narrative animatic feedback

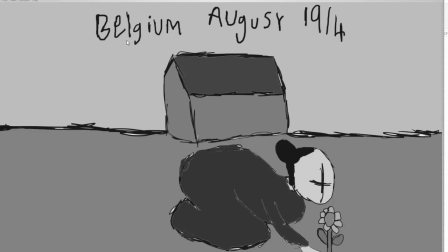0s
This is my video log on my animatic for the client. It is very long, it's about 2 minutes and 5 seconds. So what I'm going to do is I'm going to play it and talk over the top.
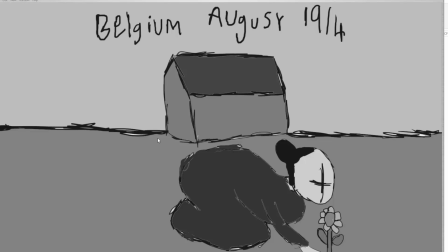16s
If you want to watch it without me talking over it, there is a copy of it up as well. It will look different to this because the sound in this went really badly in Premiere. I don't know why. It's happened in 2 studios at the university where this problem happens.
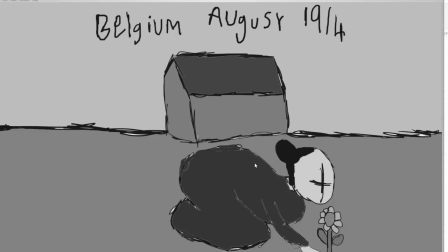33s
I don't know if it's exporting it out differently or what, but it's massively noticeable, so you will definitely hear it, and it's really annoying. And it might mean that now in future I might have to edit at home
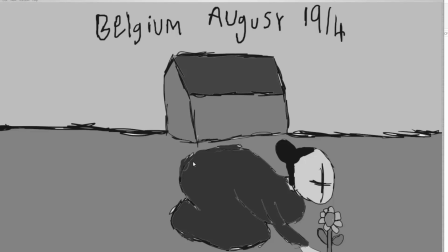51s
instead of at the university because every time I export this problem happens. So I'll play through it now.
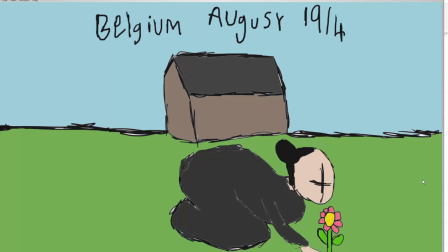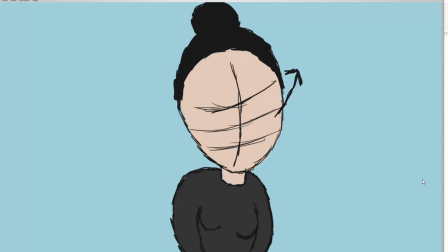67s
So this really, I really like the contrast with the colours at this point.
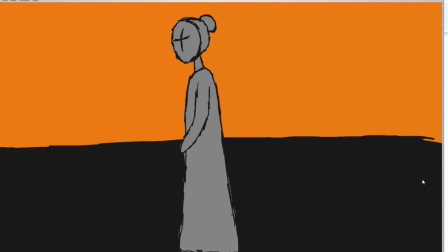73s
It's really bright, colourful, and then really quite the oranges for.
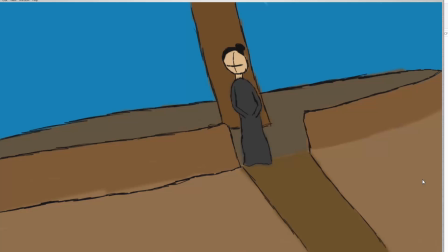79s
Okay, that's the annoying sound that keeps happening.
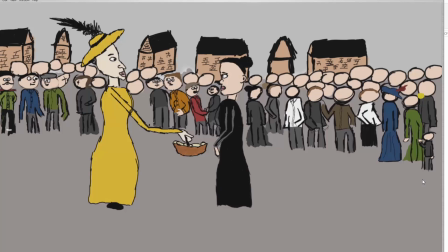83s
I don't know why, but I'll have to cut it out, and I may not even need the
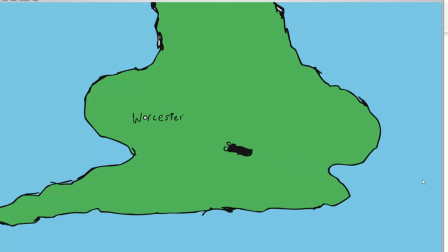90s
machine gun noises in at that point, so I might be able to take that out.
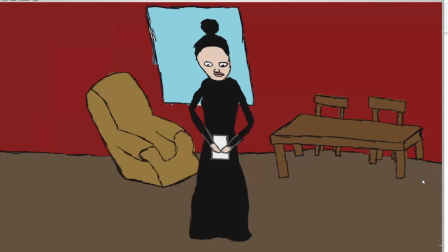95s
But I really like the aesthetics of it and the different styles, and
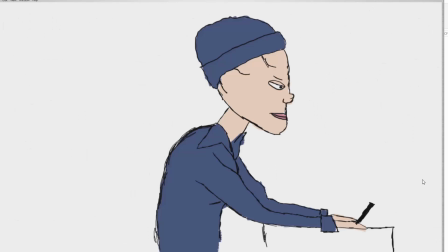101s
kind of use a lot of different kind of with the colour and semiotics, which I quite like.
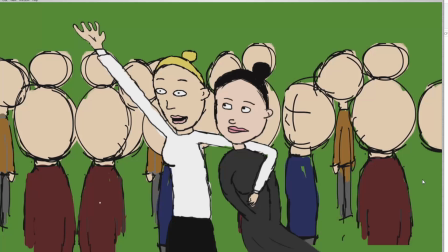108s
So this being really bright, and where the other one's quite dark colours, this is a happy emotion time and celebrating like watching the baseball game.
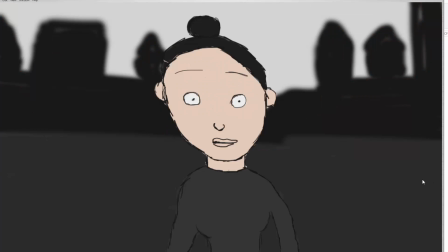117s
So it was kind of how dark it is here, massive contrast to do towards her emotion.
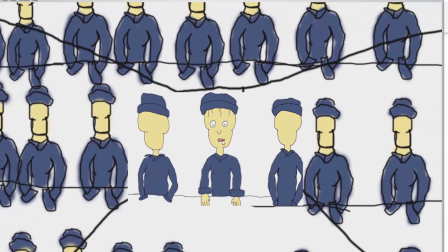128s
And with the skin being where the toxins of
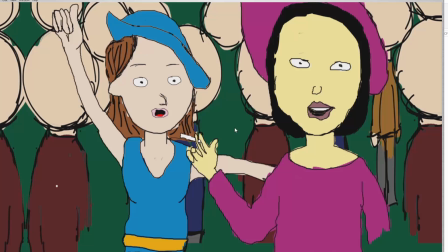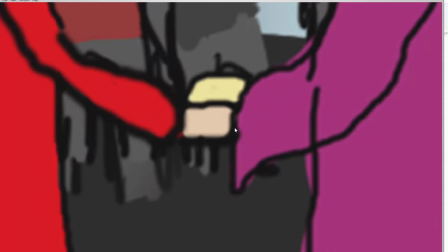138s
the ammunition in the factories would affect so she's really ill and having kind of her bones showing.
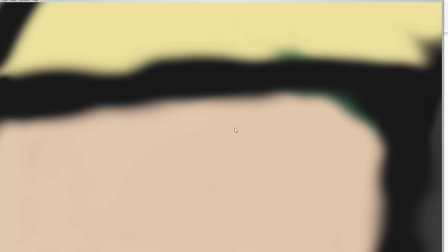146s
And then as time goes on with her now leaving to go back to Belgium,
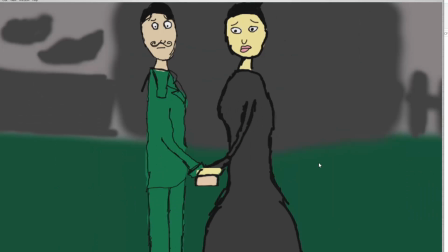155s
you see in her face she doesn't really have the bones anymore. She's getting better, but still she's got the yellowy skin because it's not great.
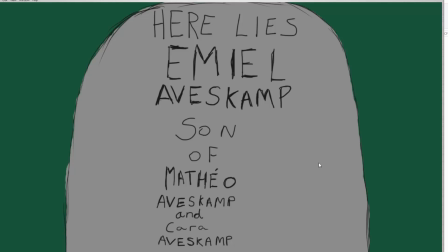163s
And also it was when her son dies, and that shot I thought was a really kind of transition through to it.
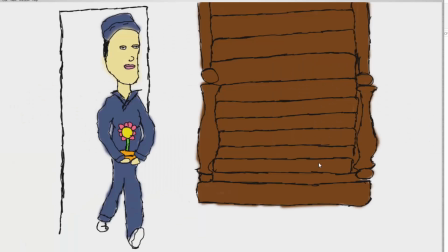173s
The other thing about that shot, the only problem is that with my feedback, a lot of people say that they look like lovers rather than
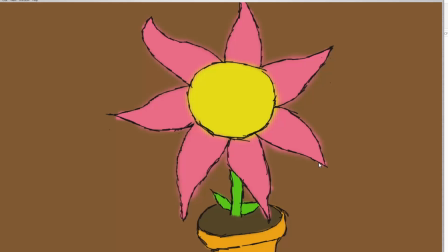183s
friends, so they look like they're actually in a relationship and friends, which is what I really wanted to portray.
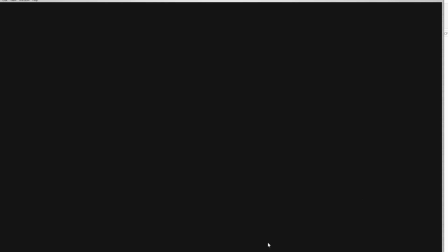190s
So that's something that
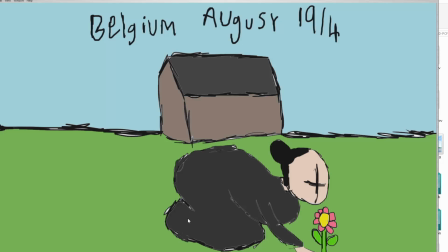193s
was something I don't know whether to change with the shot, but I really like the shot,
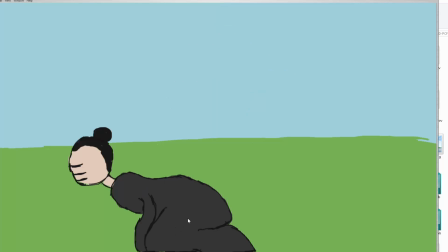200s
and it will look really good in the animation and in this to kind of have that transition from one to the other of kind of,
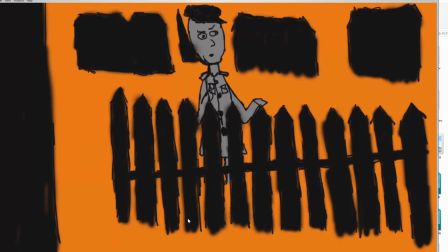207s
oh no, just leaving, and then the audience kind of,
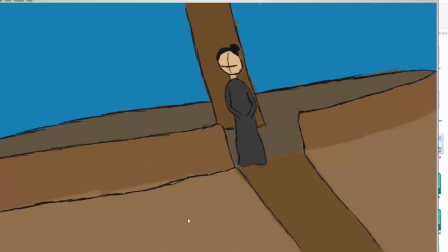212s
oh no, oh the son's died, and kind of that emotional
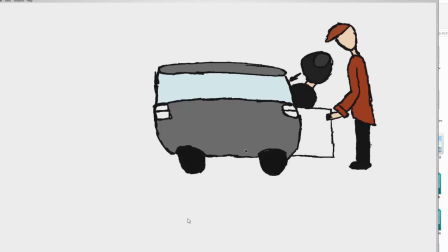220s
transition of going from worse to worse, and then her husband being an alcoholic to even worse,
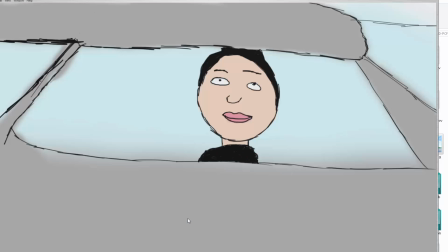224s
and it really doesn't end on a happy note.